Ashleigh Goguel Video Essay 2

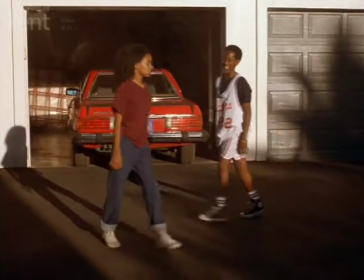Hi there, my name's Ashleigh, and today I'm going to be analysing a scene from the 2000 film Love and Basketball.
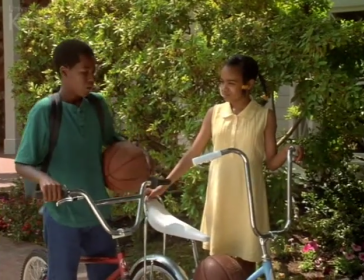The scene that I've chosen to analyse would be the ending scene in which Monica and Quincy are playing a game of basketball.
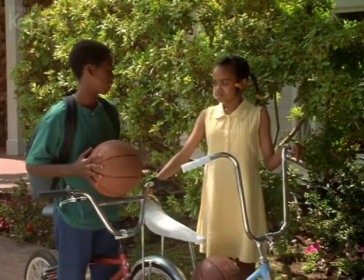I will be looking at the sound editing within this scene, and more specifically, how the sound affects the audience's emotions.
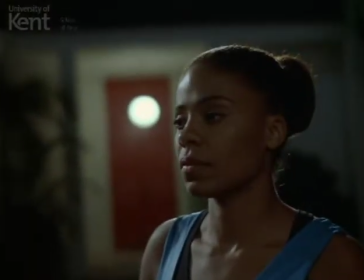The scene is split up into how I can explain three different musical sections.
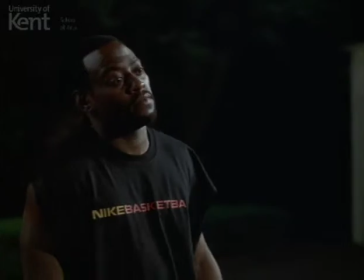The first segment would be realistic or minimalistic sound effects. The second section would be when the soundtrack kicks in.
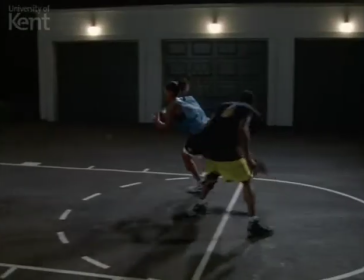And the third section would be when the scene is completely non-diegetic and we just hear the soundtrack.
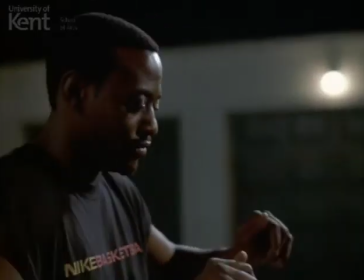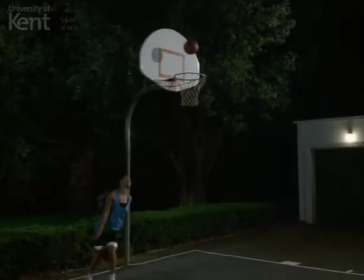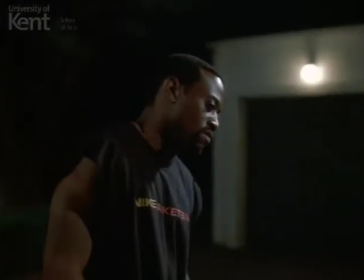Three's it. Where's the D?
In the first section of this scene, it opens up with what can be described as minimalistic or realistic sound effects.
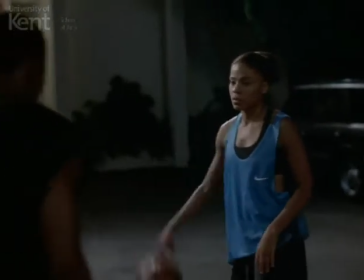What I mean by this is sound effects that are associated with the situation.
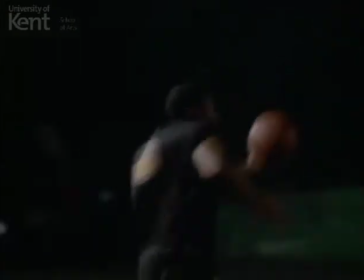For example, the sound of crickets, the sound of the characters breathing, or the sound of the basketball.
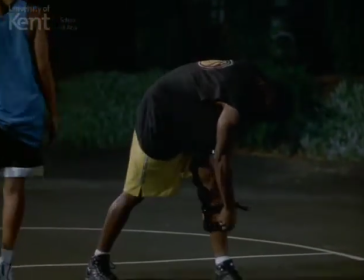So now you want to play. How you taking out your grades, huh? Think that's going to make you play better?
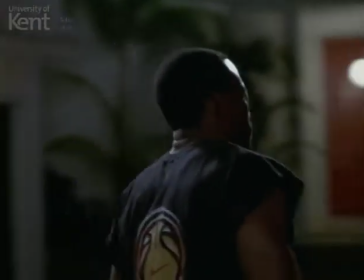This creates emotion within the audience, the emotion of feeling more attached to these characters and the feelings of sympathy towards these characters,
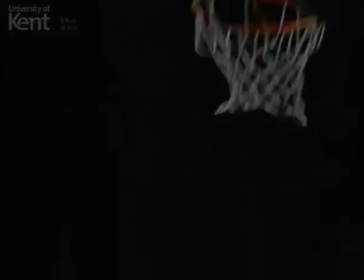as it makes the audience feel as if they are in a real situation through the use of minimalistic and realistic sound effects.
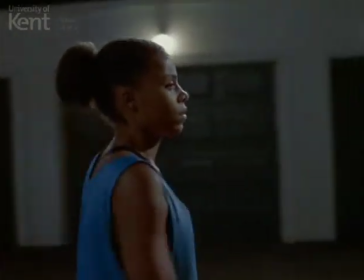On top of this,
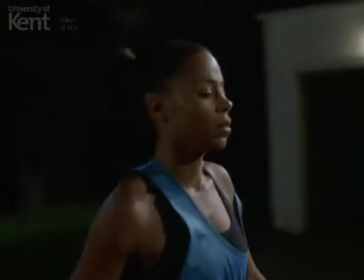the minimalistic sound effects are used to build tension as the love life of Monica and Quincy depends on the outcome of this basketball game.
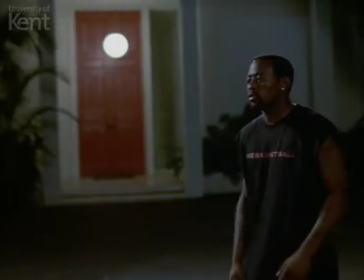Three up.
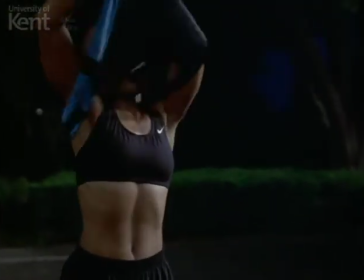When you fill my heart with joy, was I blind to the truth?
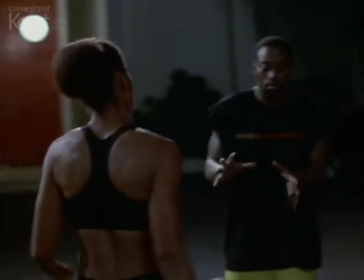Just there.
The second section is where the non-diegetic soundtrack kicks in and it accompanies realistic sound effects.
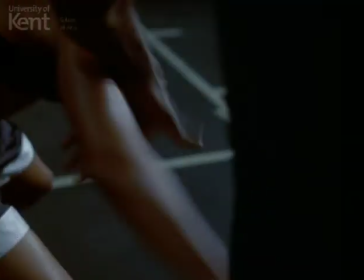Anything that I have to say.
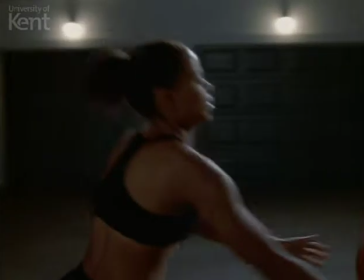This is used to build tension again as Monica is slowly faced with the reality that she could be losing Quincy as she is losing this basketball game.
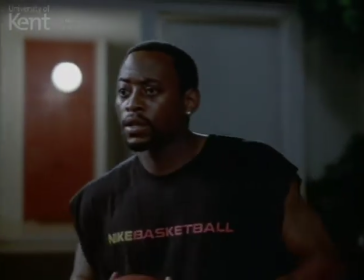I feel so dumb. What kind of fool am I?
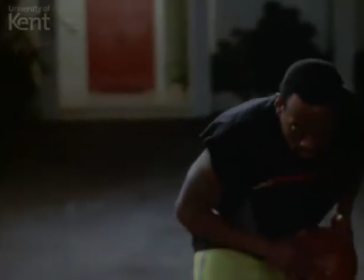The soundtrack creates emotion within the audience, the emotion of tension,
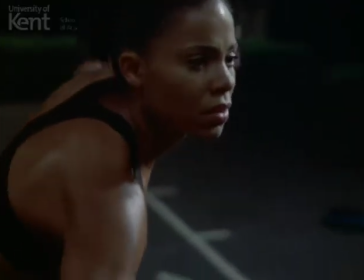as the song has a slow tempo and the song's lyrics emphasises the risk that Monica is taking.
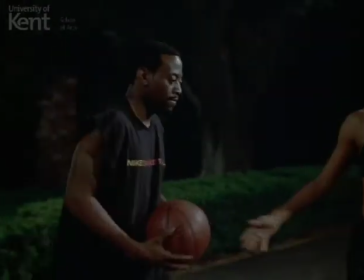You made a fool of me.
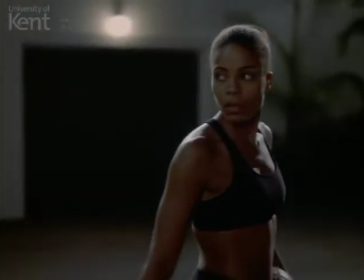Tell me why.
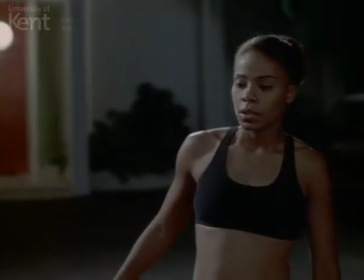During this point, there are still some sound effects within the scene, such as the sound of the basketball, which has become a motif.
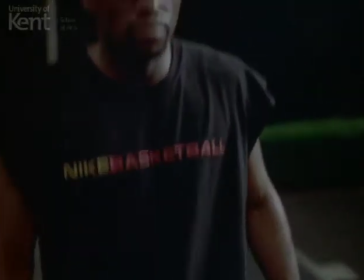We made love. Tell me why.
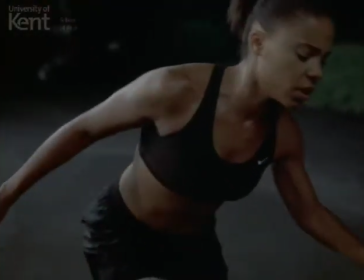You For the third half of the scene, this is completely non-diegetic.
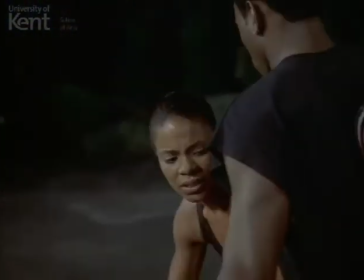This is just the soundtrack. It allows the audience to engage with the song that they are hearing.
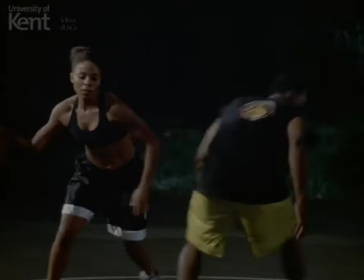I want to kiss you. Does she?
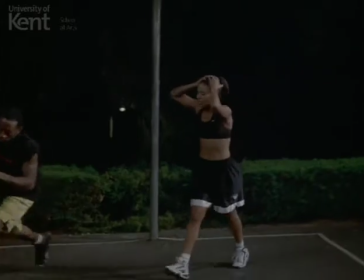This allows the audience to engage with the action and pay attention to the tone of the music and the lyrics,
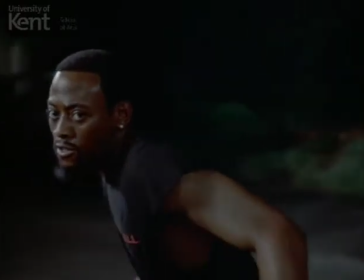as it is the only thing that they have to concentrate on apart from the visual.
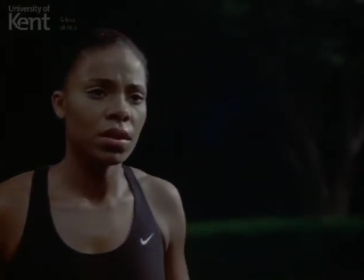During this time, the visuals have been slowed down and they are in slow motion,
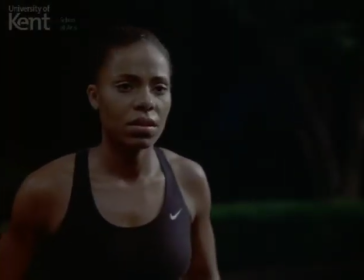which further emphasises Monica's reality of the possibility of losing Quincy.
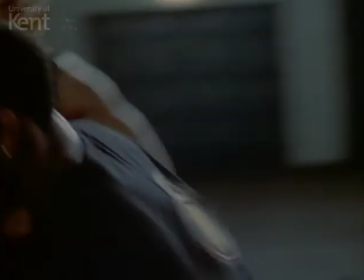You. I can touch you.